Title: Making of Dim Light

I'll take care of it after the film." He's like, you know, and he's like limping, he's like limping, he's like, oh, don't worry about the leg, oh, I'll heal later, like, we gotta film now.
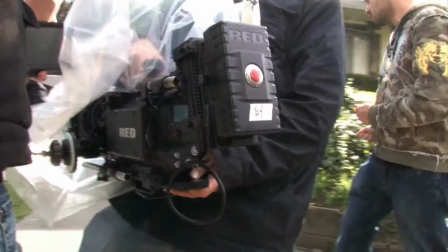[4:19]
Fortunately, we were able to get a hold of a RED-1 camera. At the time, it was a fairly new technology, it's still a new technology. Essentially, the entire film was shot in two and a half days. We were just hammering things out.
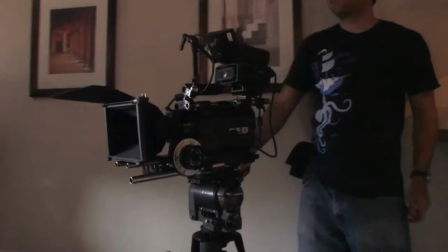[4:29]
Dave had less than 20 minutes to set up the camera and the lights every time, and he did it.
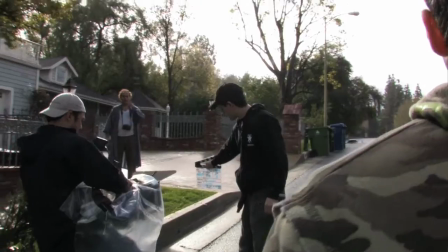[4:34]
On the first day, we're hoping for blue skies, and it starts ranging from a slight trickle to raining cats and dogs.
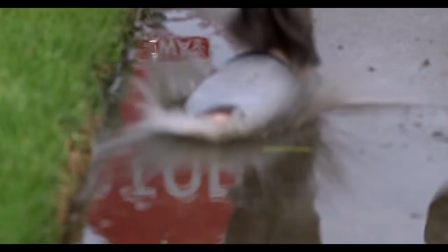[4:40]
And it actually ended up, I think, making the shot even richer than we originally imagined it.
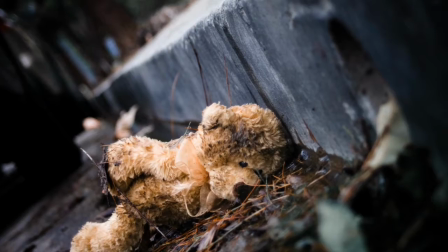[4:45]
I relied a lot on the photos. I think they were one of my favorite parts of the production design because they really told a lot about Craig.
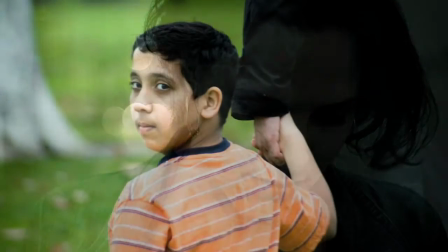[4:53]
You know, he's a photographer, so the photos are his life. So I knew from the start that I wanted to have huge printed photos of his travels on the walls.
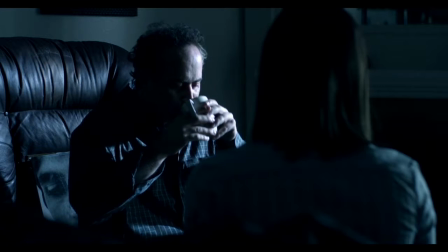[5:02]
It's basically two people in a room, so there's not a whole lot of crazy action going on. But there is an interesting visual element that comes into play when you do the whole dim light vision and flashbacks.
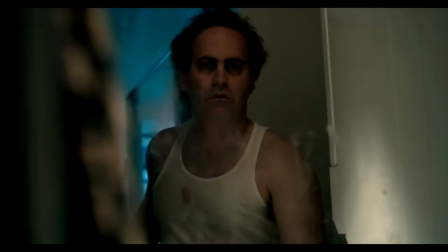[5:12]
There's a lot of room to really go with an unorthodox
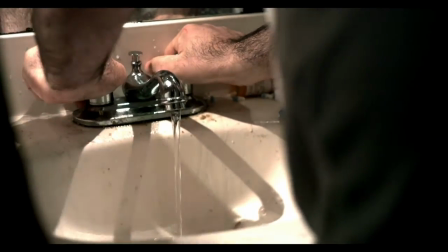[5:17]
visual style in something that could very well be just traditionally shot. The idea for the way he sees actually came to me when I was talking to somebody about MP3s. You know, the way mp3 technology works is that it takes an audio file and essentially deletes everything away but the loudest sounds.
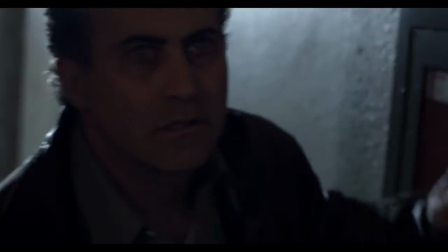[5:37]
The things that the human ear would pick out the most is the only things that it keeps. And I just apply that same logic to vision.
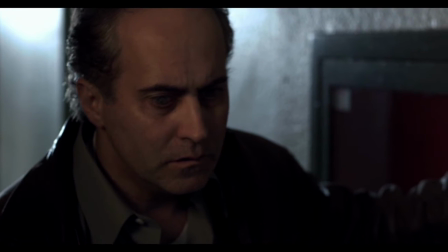[5:44]
If we only see the loudest images, if all of a sudden all that got taken away from us, what might we see? Working with Ralph. Every time I think about it, I just picture him eating out of that damn tuna can. and me trying so hard to take it seriously because he just like with his fork and you know and it smelled and then he had some on his lips and I was like. He gets so into the character that he'll just pick up whatever's near him if he feels like it and improvise and start drinking so there were definitely a few times where he was drinking beer on set. But every time he'd open that door, I just never knew what to expect. Is he going to try and kill me? Is he going to embrace me? Is he going to scare the crap out of me? Who knows?
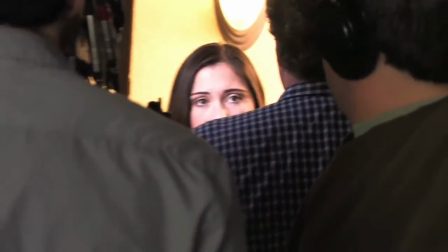[6:35] Craig. Yes? It's Aja. I need to show you something. Can I come in? No.
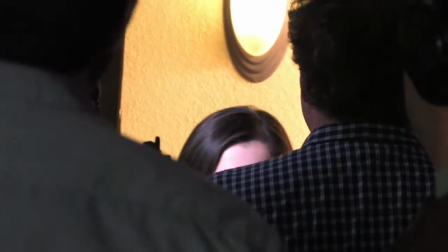[6:42] And God's... God!
And there was moments where I felt like we really were connected. did, I think those are always the most rewarding parts. There's a certain language that a lot of directors, I think, have a hard time really grasping.
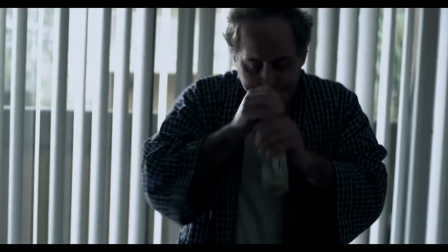[6:59]
And Neil knows what buttons to press with an actor to get what you need from the scene.
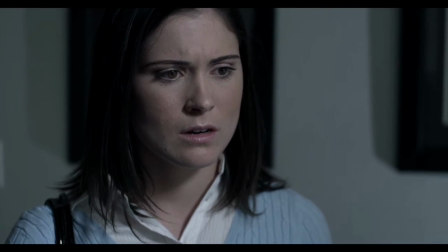[7:06]
There was this part where I had to say the last lines, you know, and Neil said, you're witnessing a miracle. And it's just like the way the words he uses just speak so well to the actors. And so, Neil's great. I had a great time with him, especially when the cameras weren't rolling. Lunch, Neil has some good stories. I think originally, reading the script and being on set, the film I saw was not what we actually ended up doing.
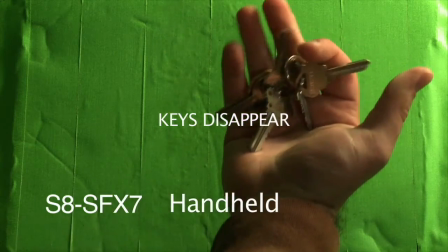[7:35]
As we cut, I saw these opportunities that you just don't see on set. There was this one take that I think everybody took a lot of pride in.
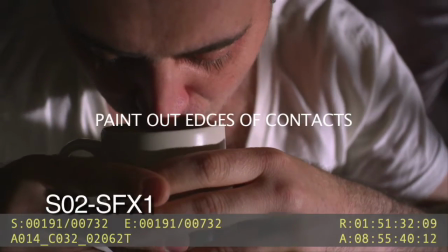[7:44]
There was a tilting shot upward as the character of Craig drank some coffee.
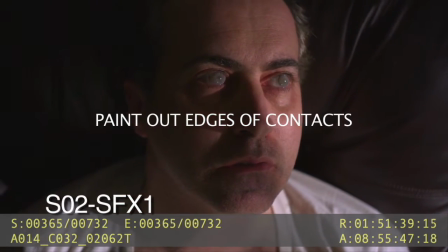[7:50]
But we never really found an opportunity to put it into the film. And as we were trying to find a way to give the film sort of a narrative bookend, we realized we could use this shot in two different takes, in the beginning and the end.
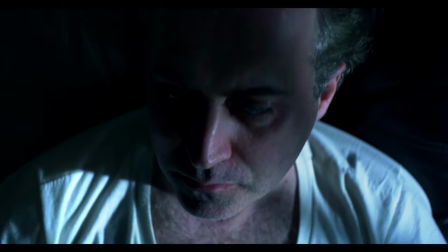[8:04]
So we had a moment where we had Craig on his own in his apartment before he meets Asia.
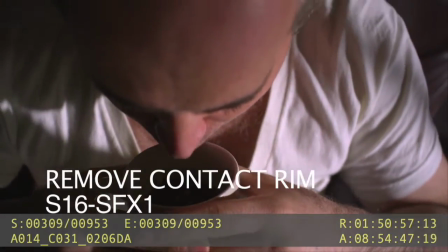[8:09]
And then in the end, after Asia left, it was a good bookend to see him alone again, on his own. That was something that I don't think anybody saw coming until we cut it in. I'm John Evans.